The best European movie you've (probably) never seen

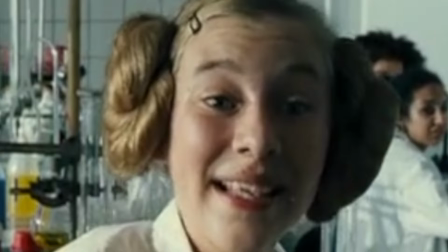8:12 And between all the attacks on Sid and the rants from the girl with the same hair as Princess Leia from Star Wars,
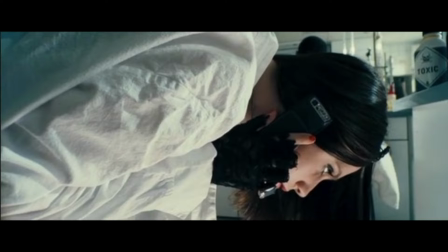8:17 the magic phone then dials a phone number, this number being the one belonging to Margot's phone. She answers and gets a call from this ominous voice who says a couplet about how much Clemens is a bitch and deserves to burn in hell.
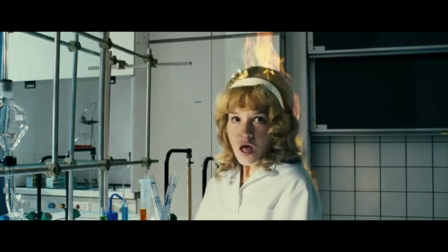8:32 Like any normal person, Margot proceeds to set Clemens's hair on fire with a Bunsen burner, which sucks for her as her hair was probably one of the most prized possessions.
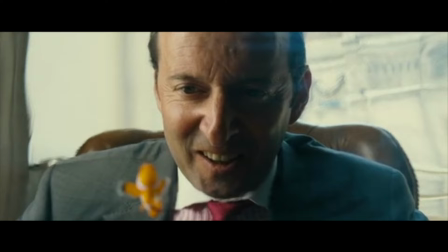8:39 Hard cut to the principal's office, where we find out about another unrealistic character, Principal Tamale, who has this weird obsession with his goldfish. I think at this point it's important to point out just how outlandish some of the parts in this movie are. I am aware that the premise is completely unrealistic, but this movie can have some really poignant moments and characters like Sid and his mother, for example.
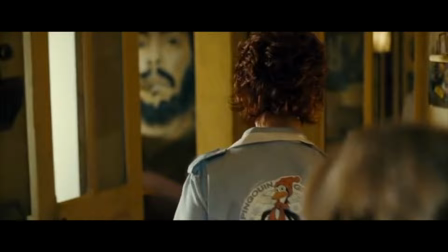8:59 The scenes they share together have that realism factor that almost none of the movie has, which immediately puts important onto them.
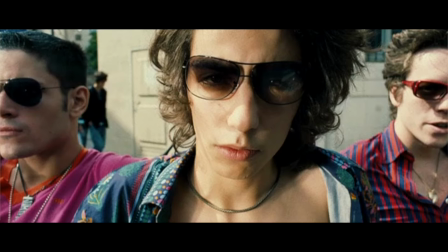9:06 The main characters Sid, Tiger, and Angie are somewhat grounded, which makes them automatically stand out, as everyone else is just so extreme,
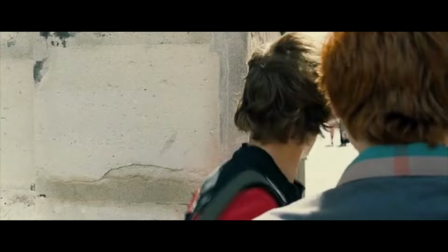9:13 which I think is a fantastic stylistic choice, as while it's obvious to see who the movie wants you to care about,
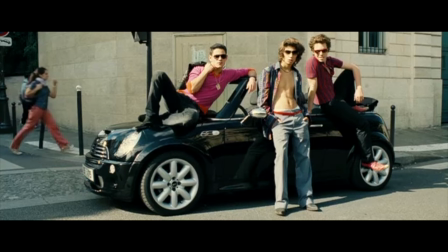9:19 you also feel less distracted by some of the more one-off irrelevant characters.
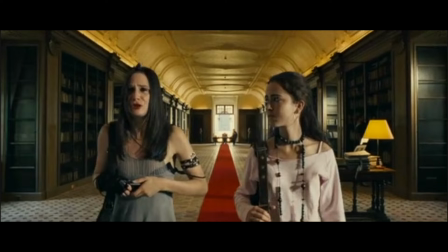9:22 Speaking of unrealistic, the principal's office is just as nauseating as it just keeps extending forwards like a never-ending corridor from a nightmare,
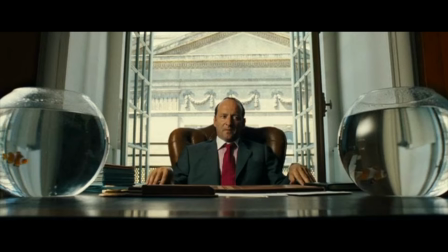9:30 which could be interpreted as a perception of a scared child going to that principal's office after being sent there for doing something stupid,
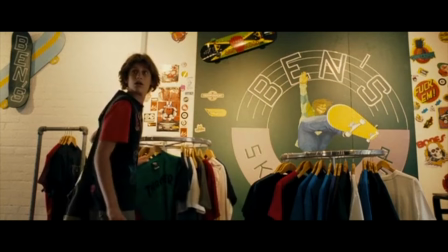9:36 just giving a bit of that childhood nostalgia that every movie's tried to use for some reason. They then go to French Hot Topic, which is now under new ownership.
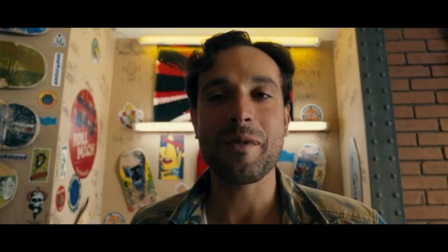9:43 Once again, we get this cartoonishly scummy shopkeeper who basically tells the kids to fuck off,
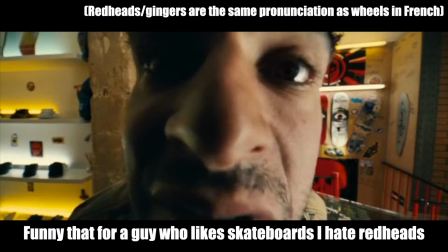9:48 as he hates gingers like Tiger. C'est marrant pour un mec qui vend des sketchs, j'aime pas les roux.
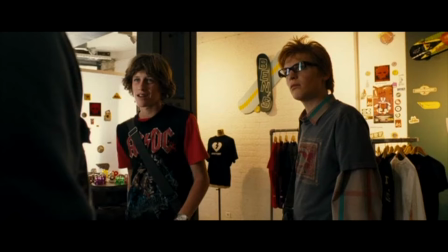9:53 T'as capté? Hey, tu dégages.
This scene itself isn't what's important, but what comes after it is a detail I love,
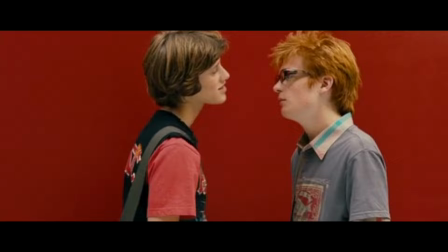9:59 because they talk about beating the shopkeeper up to death without acting on it, and in front of a red background, hinting at the fact that the hell phone is listening on this conversation and is getting ready to make the shopkeeper suffer as soon as Sid gives the signal. We still don't know what the phone wants from Sid at this point,
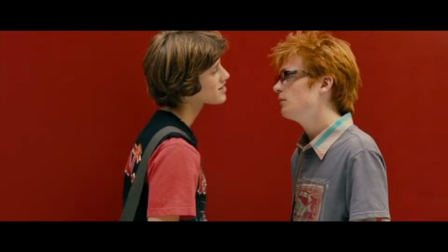10:13 but the fact that the scenes where Sid is openly aggressive towards someone else are primarily occupied by the color red is great at signaling the potential threat looming over the horizon.
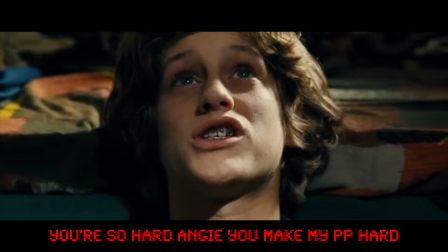10:21 Sid is then seen practicing his riz in front of his phone, and for some reason he openly admits that Angie makes him hard.
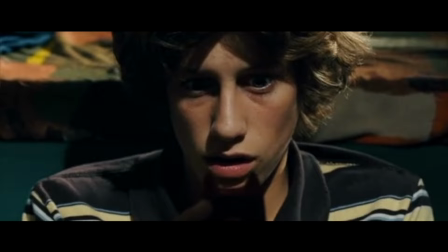10:31 Turns out that his phone was actually calling her the entire time, unbeknownst to him, which makes him panic and lie. He tells Angie that he's actually taking Swedish experimental theater classes in the most awkward way possible, and after maybe salvaging a lost cause, he hangs up.
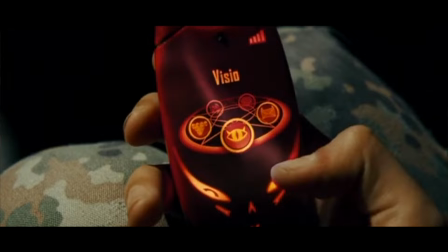10:45 For the first time, we get to see the interface of the phone, where there's a pentagram pattern with devil horns and skulls everywhere, and once again not so subtly hinting at the fact that maybe this phone has affiliations with the devil.
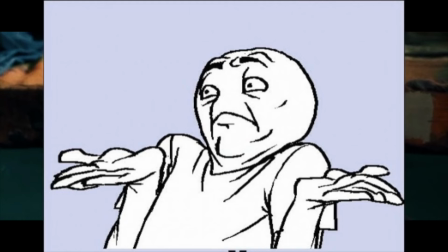10:55 He also finds out that his phone was also the one who called Margot, which confuses him even more. Maybe, just maybe, this phone is possessed by the devil.
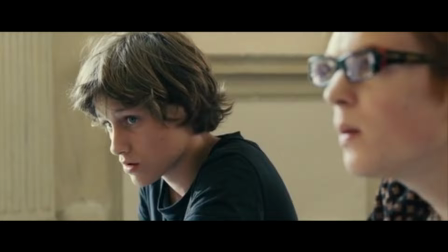11:03 But hey, that's just a guess. In math class, he finds himself in purgatory as he tries to balance between figuring out why his phone called Margot's,
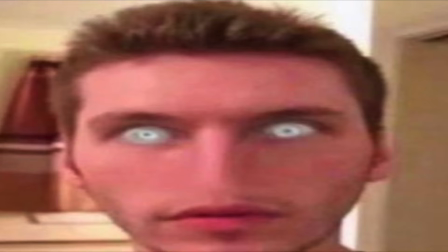11:11 resisting the urge to run away from Angie after yesterday's awful call, and dodging chalks thrown by his math teacher because at this school, the teachers can physically attack the students.
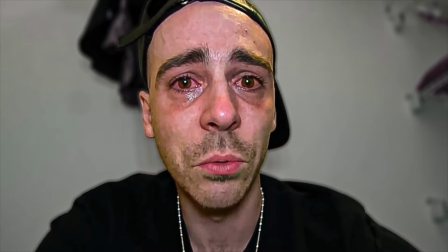11:22 It gets so bad at one point that the math teacher throws the hell phone out of the classroom window and gives attention to Sid and Tiger for even attempting to object to his decision.
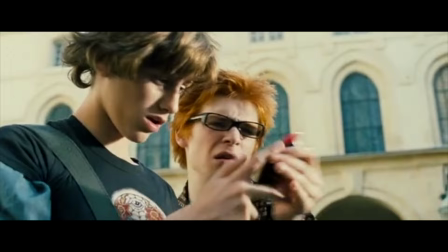11:33 In case you didn't know, this is a normal school in France. The phone is probably a Nokia though, as it doesn't even have a scratch when Sid finds it.
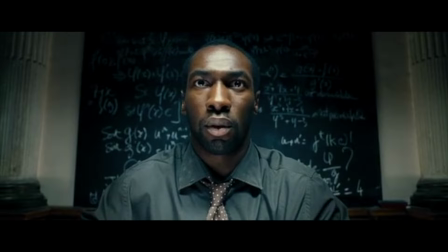11:41 We then get more scenes from the brainlit bullies and see that Virgil is making moves on Angie, both literally and figuratively.
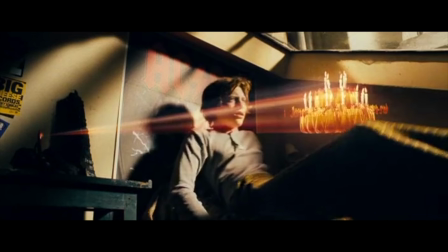11:47 Later that night, the math professor receives a mysterious phone call and tries to do a Kubrick stare or something, I don't really know.
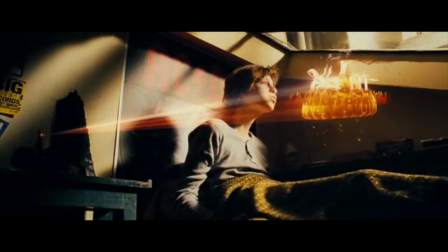11:53 It's now Sid's birthday, and the first person to remind him of that is his phone, which displays a holographic display, which then disappears when he blows it away.
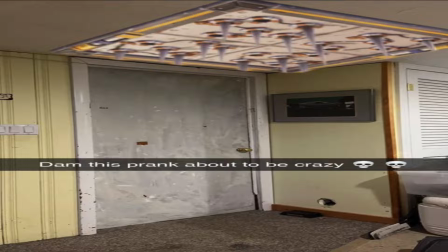12:00 I can guarantee you that this is the movie that inspired Elon Musk to make Tesla. We then meet Tiger's mother and get a quick glimpse into his lifestyle.
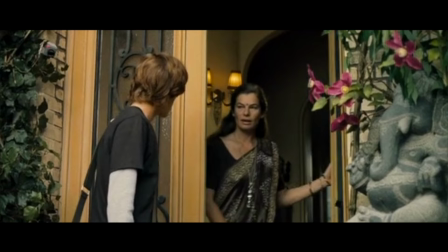12:08 Tiger seems to be a lot more spiritual than the other characters in this movie. This is made clear from the sitar playing in the background and the elephant motifs scattered around the scene.
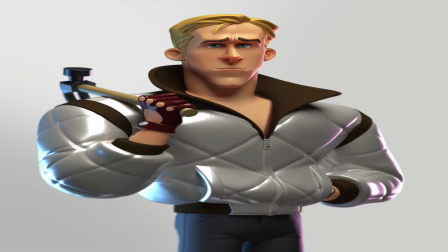12:16 She also prays for Sid and his mother, telling us that his father isn't with them anymore.